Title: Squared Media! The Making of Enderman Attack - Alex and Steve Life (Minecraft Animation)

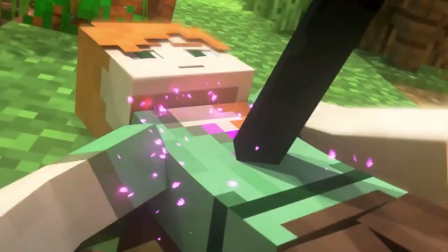In this video, I'm going to be doing a breakdown of all the obstacles and technical challenges I had to overcome to make Enderman attack possible,
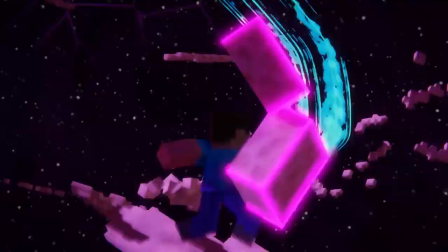so be sure to watch until the end and I'm sure you'll learn something cool that you didn't know before. The story.
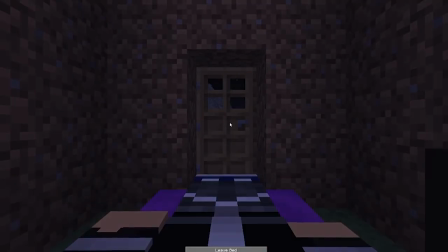Most of my story ideas come to me as I'm laying down in bed before sleeping, so I keep my phone nearby just to jot down ideas as they come to my head.
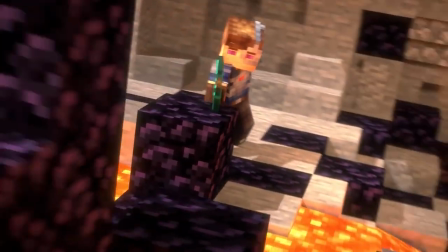Originally, the story was supposed to end at the Ender base and they just go right back home,
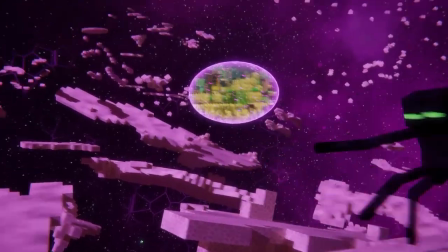but then I discovered a show called Demon Slayer and decided to release my inner fanboy and write a scene where I could have some crazy combat.
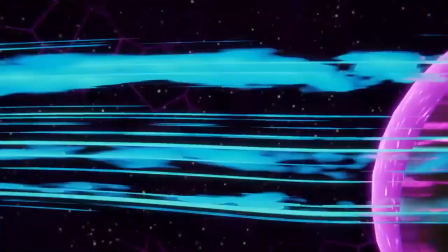Thus, The Gap, which was my take on the fictional Enderman teleport dimension, was born.
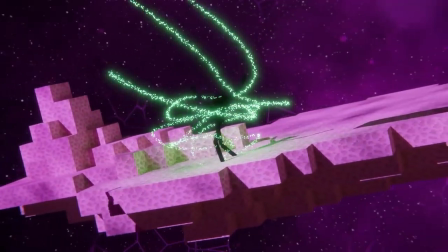It was an excuse for me to have a zero-gravity dimension that doesn't really make literal sense, but sets the stage for a pretty epic fight scene.
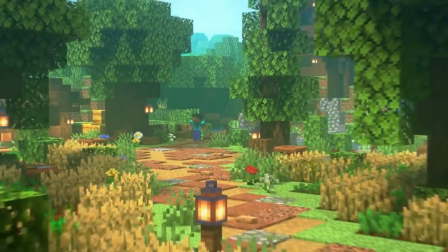Regarding the overall story, I wanted there to be a super fast progression,
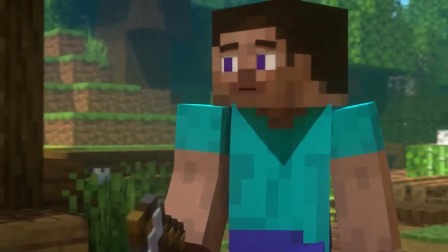so I wrote in a major fight about every 2 minutes with relevant content in between to hold everyone's interest as best as I could.
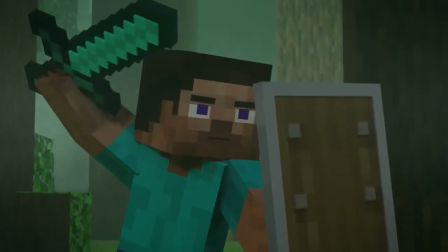Keep your YouTube stories short and snappy, folks. It seems that people's attention spans these days are shorter than the life of a Minecraft fox.
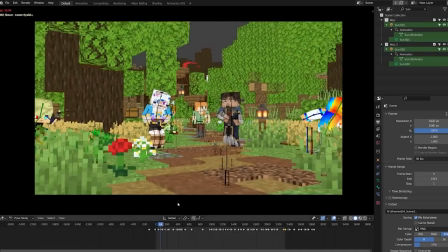Scene 1. This scene didn't really have very many technical challenges per se,
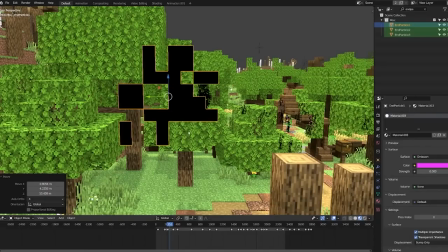and all I really did for the particles was to model a thingy that looked like an Enderman particle, give it some emission, some random rotation and scale,
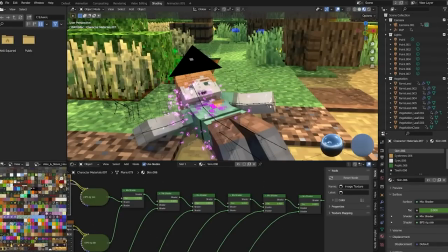and boom, there you have it. All I did with Alex's corruption effect is switch between different skins progressively over time when she was being corrupted,
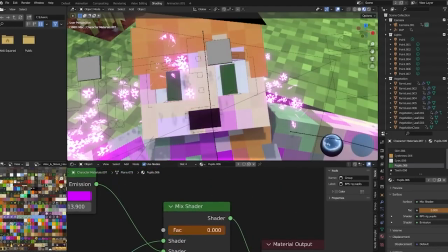which was the same thing I did with her eyes too, and that was that.
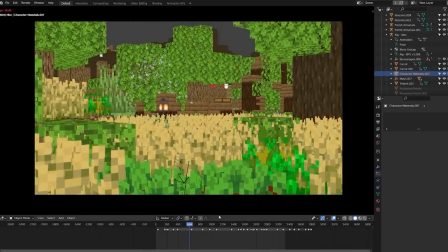The rest of the scene was just trying to be clever about my directing and camera movement, so nothing really all too special.
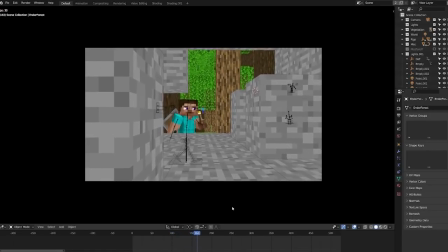Scene 2. This one again didn't really have many technical challenges, though I did have to reuse a lot of space since when I built this set,
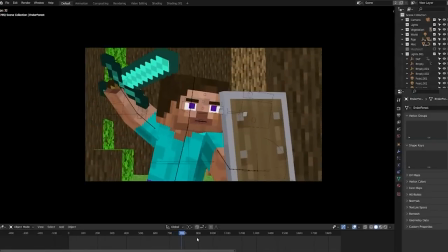I didn't realize that one little tiny forest clearing wouldn't be enough space to make an entire fight happen.
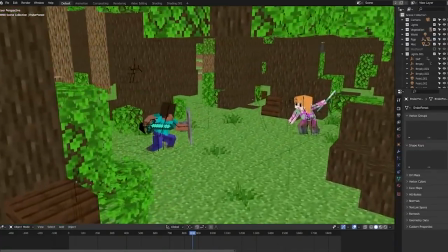You can see if I go outside of the camera view that on some camera cuts I have characters teleport around to get the most out of the limited space that I have.
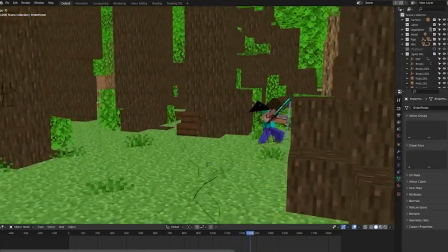This is a pretty common trick used to get the illusion of characters traveling across more ground.
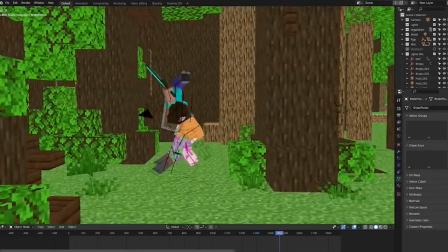It works well as long as you don't make it very obvious.
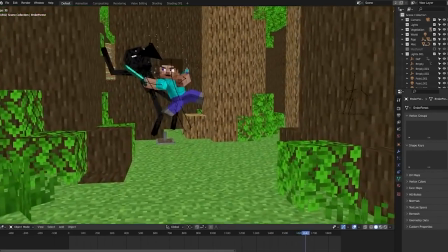I was going for a more anime-style time dilation with some of these shots because I really wanted to emphasize key moments.
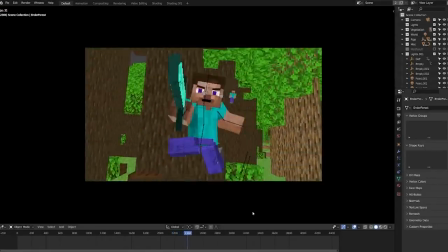I think I might have overdone it a bit honestly, but I still think it did turn out pretty darn cool, and I'm happy with the final result.
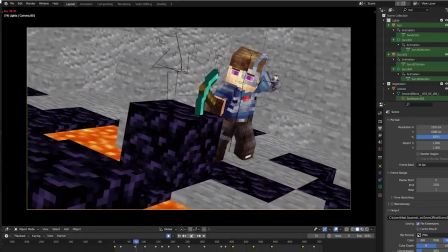Scene 3. Boom, cut, and we're already there in the Enderman base. Alex and Steve are already there.
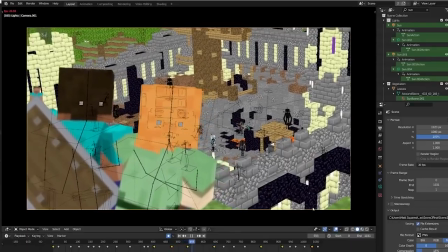This is what I meant earlier about no wasted time and keeping story beats really fast. I spent forever on this first shot revealing the base,
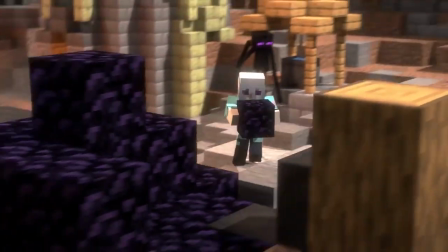and I took a lot of inspiration from the Final Fantasy XIV dungeon reveal shots, which I always thought were pretty awesome.
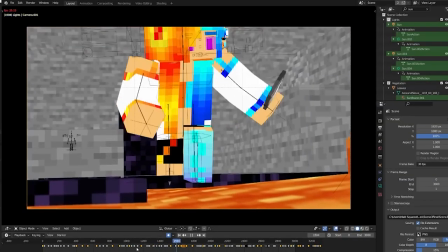Other than that, all I really did was just some cool transitions, timing animation with the music, and fading between the skies and skins just like I showed in Scene 1.
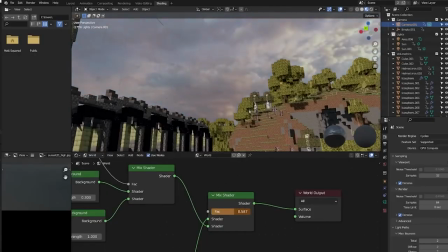There isn't much else to go over.
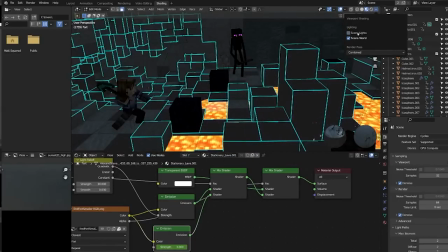As for lighting, I just used some point lights to warm up the area around the lava and tweak the material colors a bit to make them a little bit more vibrant and visually pleasing.
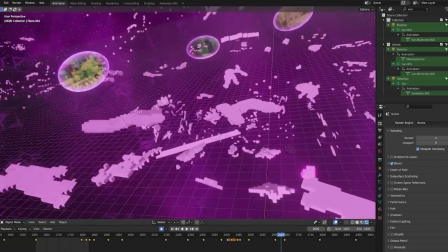Scene 4. Where to begin? Oh boy. Alright, let's begin with the skybox.
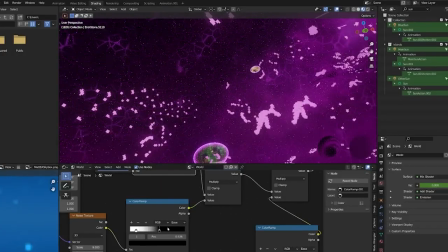To understand this, we need to understand the basics of how procedural texture layering works.
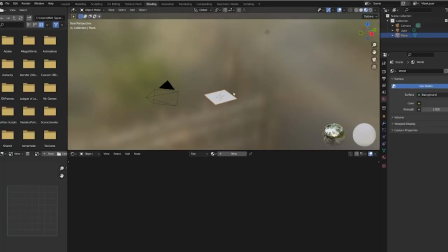And what that means in English is telling the computer where to put the cracks, since making the cracks themselves is actually the easy part.
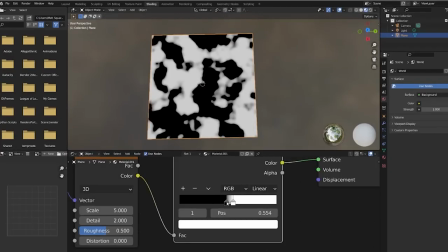How we do this in 3D is with whites and blacks. Think of whites as 1 and blacks as 0, just like binary, with trues and falses.
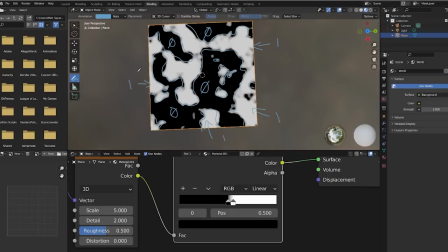Anywhere that's white will have display the cracks, and anywhere that's black will hide the cracks.
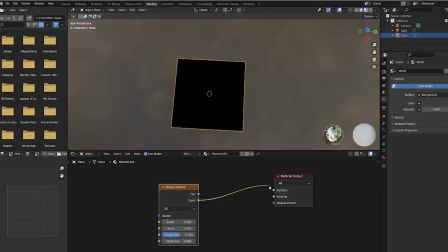To make this randomized, we'll use what's called a noise texture, which is just a built-in texture that Blender already has,
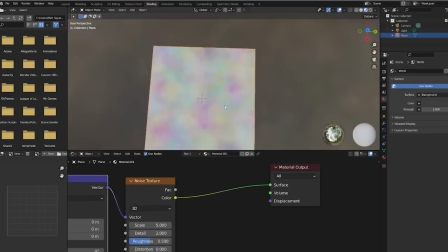and it has a nice amount of randomness to it and is super useful for breaking things up.
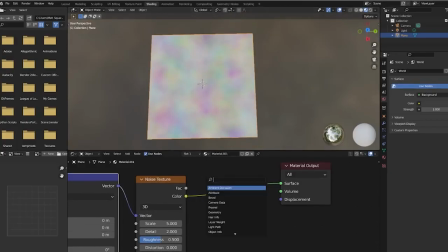We're going to convert this colorful mess of a texture to whites and blacks using what's called a color ramp, which takes the texture and converts it to a grayscale.
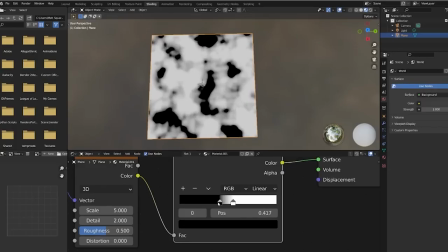Now we're getting closer to what we need. We then find an effect that looks like cracks,
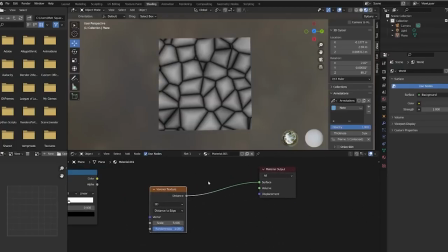and there's another noise texture that's called Voronoi that looks like it's a bunch of cells that we can use the outlines for since they have that kind of cracky, fracture-y look to them.